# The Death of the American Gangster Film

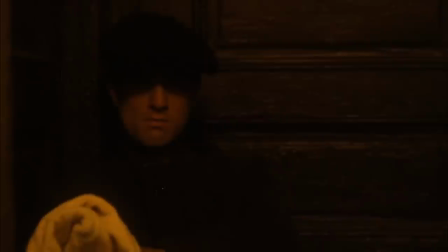Crucially though, while these films do recreate the traditional gangster film narrative and archetype, they also begin to deconstruct the gangster mythology.
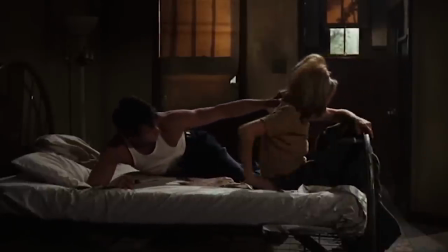Let's take a look at these movies again. Bonnie and Clyde presents Clyde as impotent, undercutting the romantic mythology of he and Bonnie,
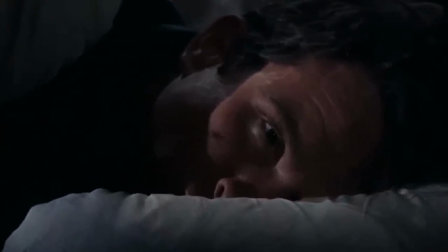but also creating a character flaw which strikes deeply at male insecurities. Clyde's relationship to his brother is also a shallow one.
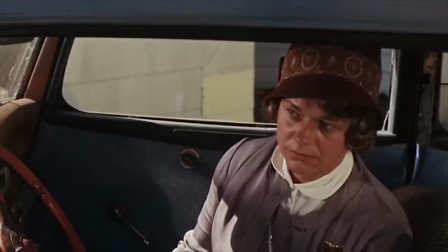Despite their loyalty to each other, the two men don't really have anything in common or anything meaningful to say to each other.
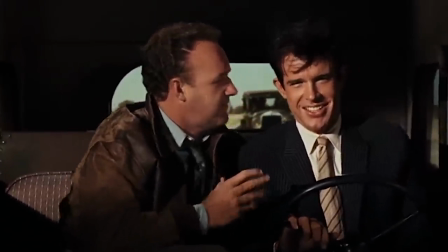Also, despite the gang's successes throughout the film, they never truly ascend economically.
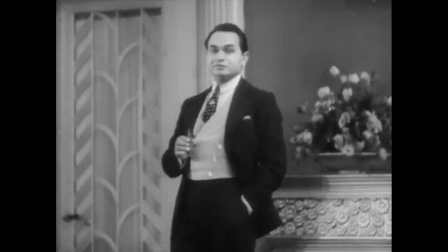While the 30s gangster was able to enjoy wealth and capital, Bonnie and Clyde spend all of their movie living in squalor.
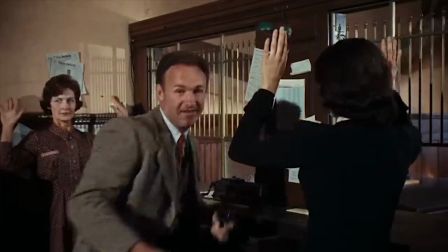The monetary gain of the gangster lifestyle isn't quite as attractive in this vision.
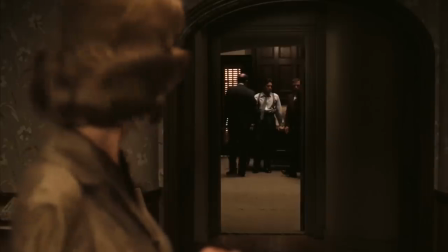The Rise and Fall is a fundamental aspect of the gangster movie, but it's only with The Godfather that the rise is the fall.
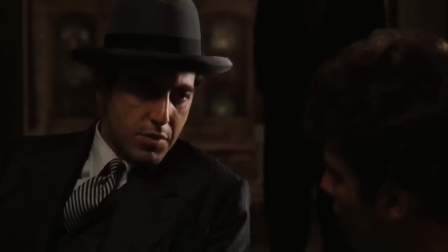Michael's ascent in the criminal underworld is the cause of his moral degradation, resulting in a twisted and cruel man left completely alone.
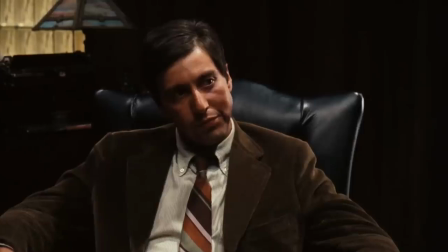Really, Michael's fall comes not at the end of the saga, but near the beginning when he decides to murder Sollozzo and McCluskey.
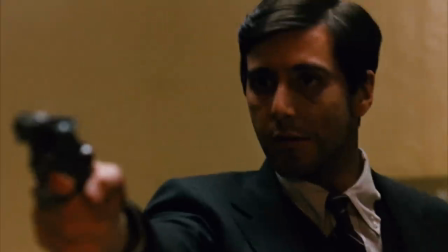In making that choice, Michael commits to an immoral life, one which will alienate him from everyone he loves.
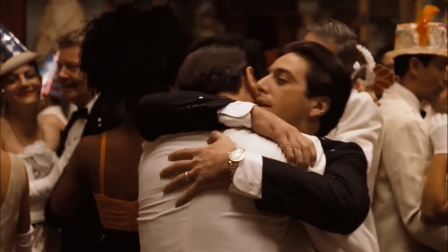The sense of family that pervades The Godfather is revealed to be fragile.
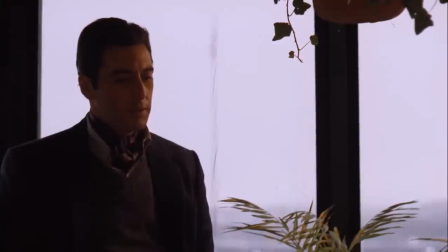The loyalty to a brotherhood of the classic gangster crumbles, with Michael destroying his relationships with Tom and Fredo, culminating in this image of Michael abandoned by his brothers.
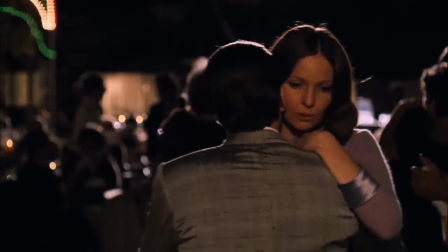Also in shambles is the gangster's relationship to women.
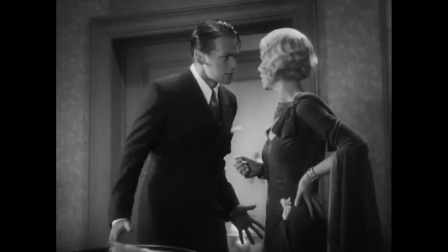In the classic gangster film, women were relegated to secondary roles, but in The Godfather, we see women resist this trope.
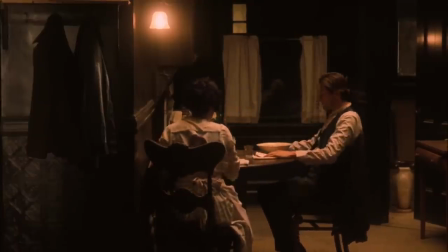The days of women like Carmella passively accepting their husbands' every decision and dutifully performing domestic chores are coming to an end.
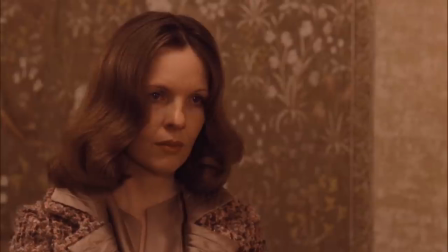Kay questions Michael. She resists the confines he places her in, acts on her own interests even when it opposes his, and eventually, she leaves Michael.
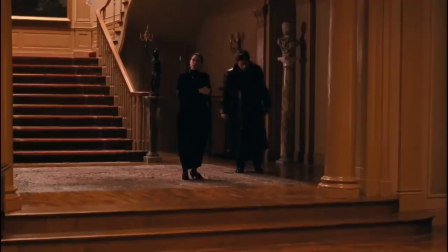Connie too resists the rigid gender roles placed on her, and by the time of Part 3, is implied to have taken a much more active role in the family business.
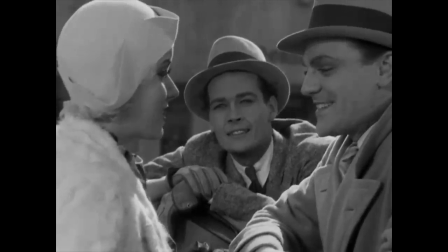Where the classic gangster films took this gender divide for granted, The Godfather sees palpable tension.
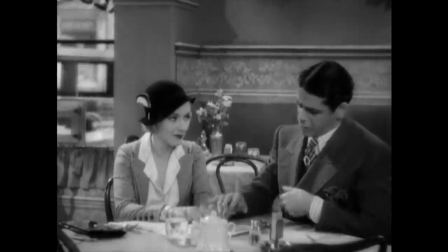This tension carries into De Palma's Scarface. Where Poppy largely disappears from the original after hooking up with Tony, Alvira is much more present.
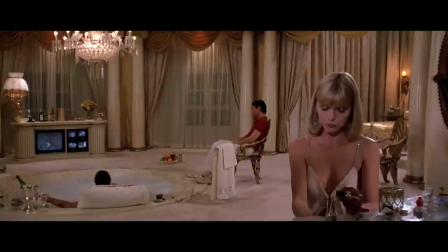Her story doesn't just end once she's been won by Tony. Alvira comes to learn that for all Tony's bluster and flash, he's ultimately boring.
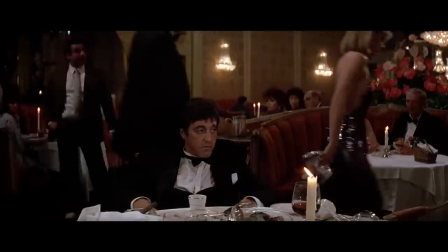And on learning this, Alvira takes action. She leaves Tony. No longer simply a prize for the gangster, the Maul has a life of her own.
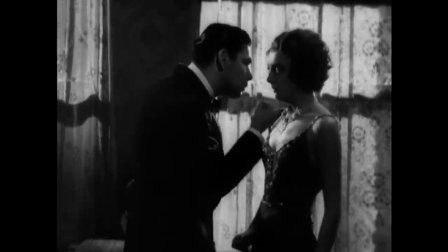And then there's Tony's sister. The original Scarface does hint at a potentially uncomfortable aspect to Tony's overprotection of his sister,
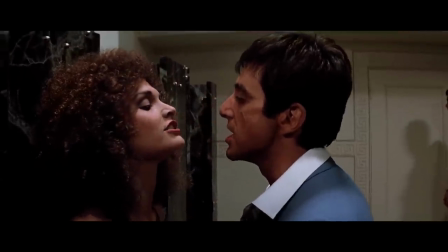but De Palma's film makes it explicit that Tony's attitude stems from a perverse sexual attraction towards his sister.
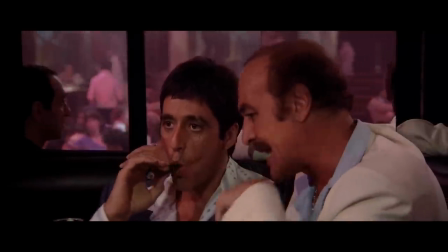This really helps move the needle away from the gangster is cool to the gangster is unstable, perverse, and disturbed.
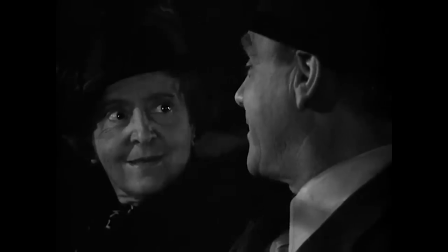There's shades of Cody Jarrett here, who also had a perverse sexual attraction towards a family member.
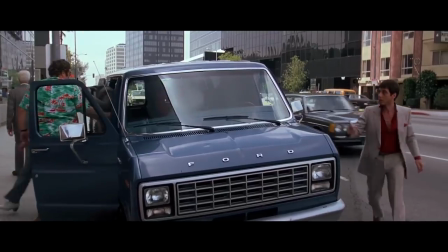In the wake of New Hollywood, filmmakers returned to and complicated the traditional gangster archetype,
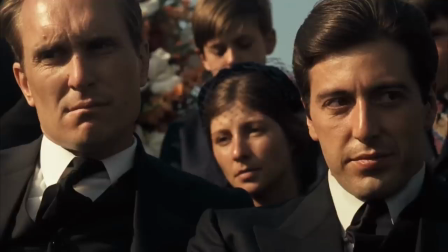examining the consequences of organized crime and offering a more sobering look at the gangster himself.
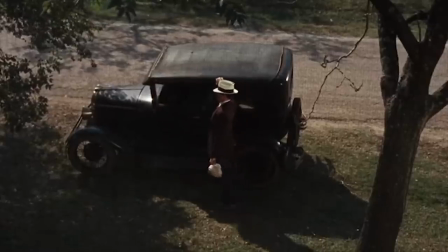But here's the thing. All three of these films ultimately reify the allure of the gangster myth.
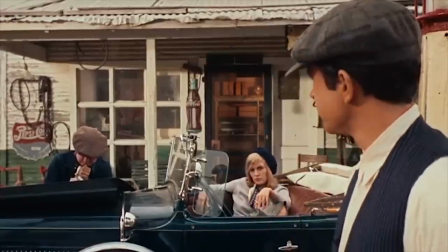Bonnie and Clyde are presented as Robin Hood-esque folk heroes who rob from the rich during the Dust Bowl.
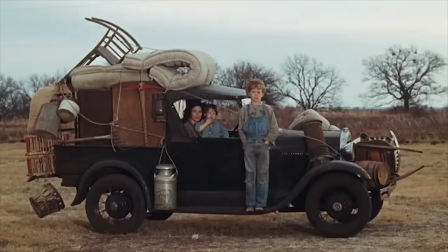The economic anxiety of the time is emphasized when the pair meet some poor farmers who had their home foreclosed on,
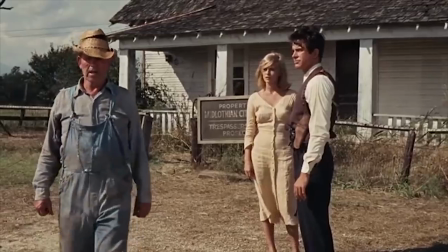with the implication being that the outlaw-criminal duo, they aren't the real bad guys.
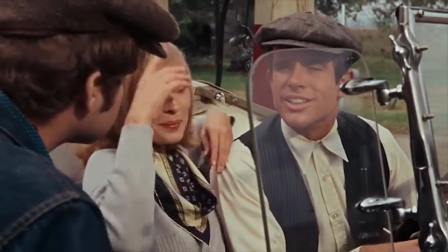As characters, Bonnie and Clyde also spoke to a 60s counterculture mistrustful of authority.
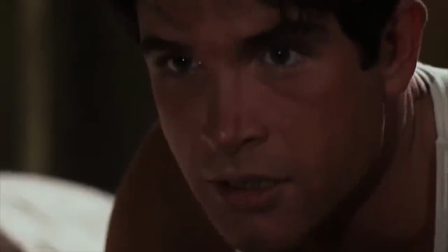They were heroes to the youth movement of the 60s. Clyde may have been impotent, but the film is still highly erotic through its visuals and editing.
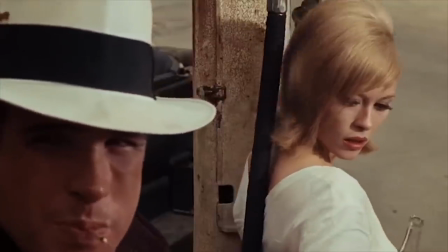The film implies a sexual liberation, even if it isn't technically on screen.
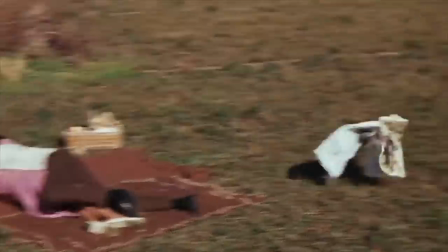Plus, Bonnie and Clyde do make love before being gunned down, adding a romantic charge to their final blaze of glory.
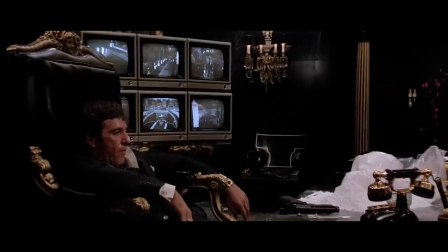And speaking of blazes of glory…